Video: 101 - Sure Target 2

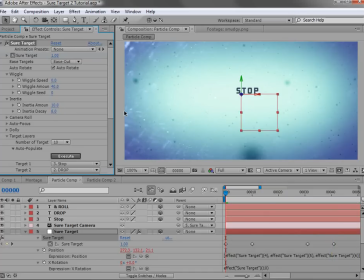11:40 So I like to set it to about eight or so just so that it gives you the motion but isn't messing up your animation. So that's inertia. A very cool way to add just a little bit of life to your animation and just kind of makes it fun. Now the camera roll is a cool feature that emulates the way a jet flies.
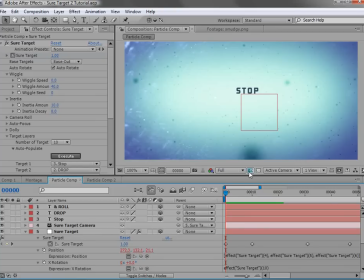11:59 When it turns it sort of rolls over to the side that it's turning to. so in this case it's kind of like being in a car with you know really loose suspension where it kind of you know bounces forward and back so I'm gonna go ahead and take our roll text and instead
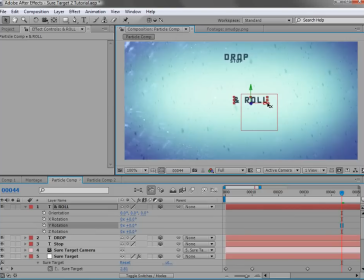12:16 of rotating it I'm just gonna move it over to the side here so
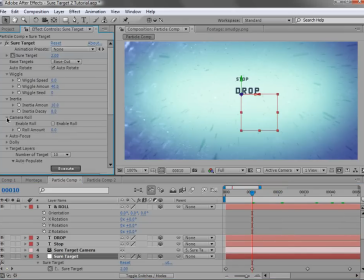12:25 if we go over here sure target we'll set the camera roll up we'll turn it on and we'll go and set the amount to two you usually want to keep it pretty low if you have a fast animation keep it down to maybe point one or point five but let's go and take a look at this so
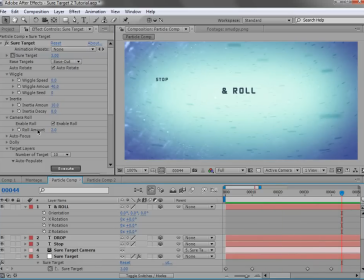12:45 you can see it just kind of a bouncy animation and play around with the settings and the combinations a lot of fun now we have the autofocus so this is pretty cool it basically controls the autofocus of your camera so we'll turn on focus targets and depth of field now the reason that
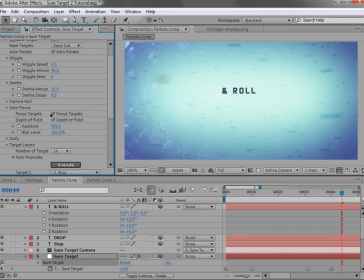13:05 we have it set up this way is that focus targets calculates the focus but you may want depth of field on but not necessarily you know focusing the target you may want to pull focus yourself but in this case we're just going to turn it on and it basically automatically calculates the distance
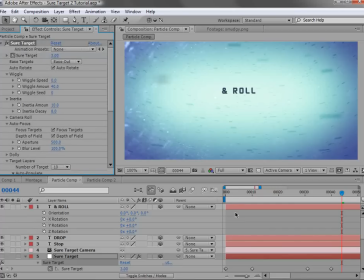13:22 from the camera to your target and And let's take a look. Now the aperture is a little bit high so let's turn that down some and we'll take a look.
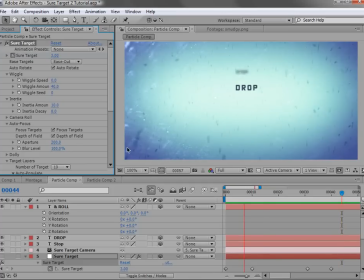Now the next feature is called Dolly and what it does is it allows you to change how close a camera is to your target. So we'll turn that on.
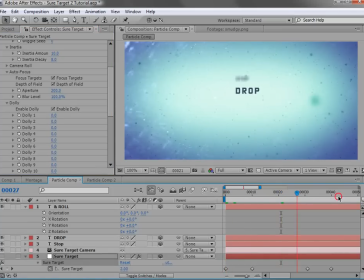13:56 Now if you notice the stop is pretty small and the drop is pretty small and the roll is pretty small. they're exactly the same size because the camera is exactly the same distance away from my target so what we can do is turn up the dolly amount so that we can get closer
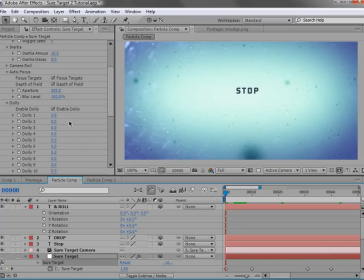14:12 to specific targets so stop that's a pretty intense word so we'll turn the dolly one and make it really close and then it'll interpolate that to the next target which is set to zero we're not affecting that we can even do negative values to be even further away from it but you know
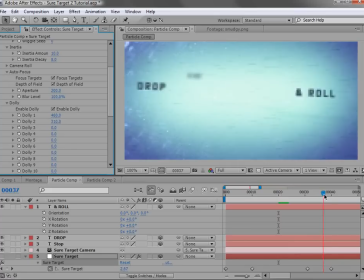14:31 we'll move this in a little bit closer just for the sake of it and then we'll have it pull out for this one so basically what allows you to do is get closer or further away from your target without having to animate your camera so it's all procedural and it's all automatic now
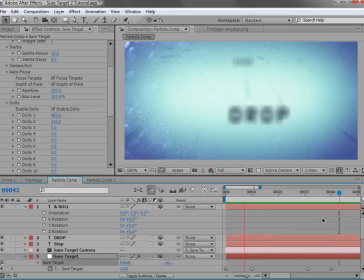14:48 in the next example I'll show you how that works but here we go now
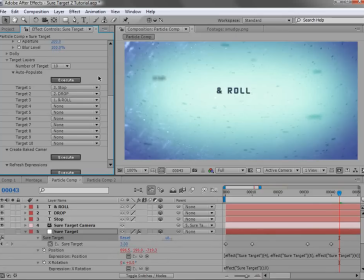14:55 let's talk about some of the new target features so right now it's set to ten but you can go all the way up to a And there's a cool feature called auto populate and what that does is allow you to make your targets added without having to go through the drop down lists and add them one by one.
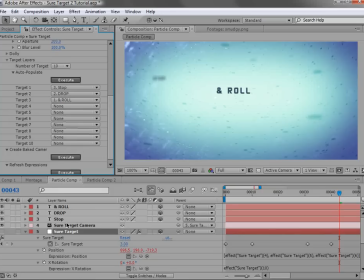15:11 So if you have a lot of them or if you have to rearrange the order or something like that, then you don't have to go through and redo it as cumbersomely. Let's take a look at how that works. I'm going to go ahead and set the targets to none.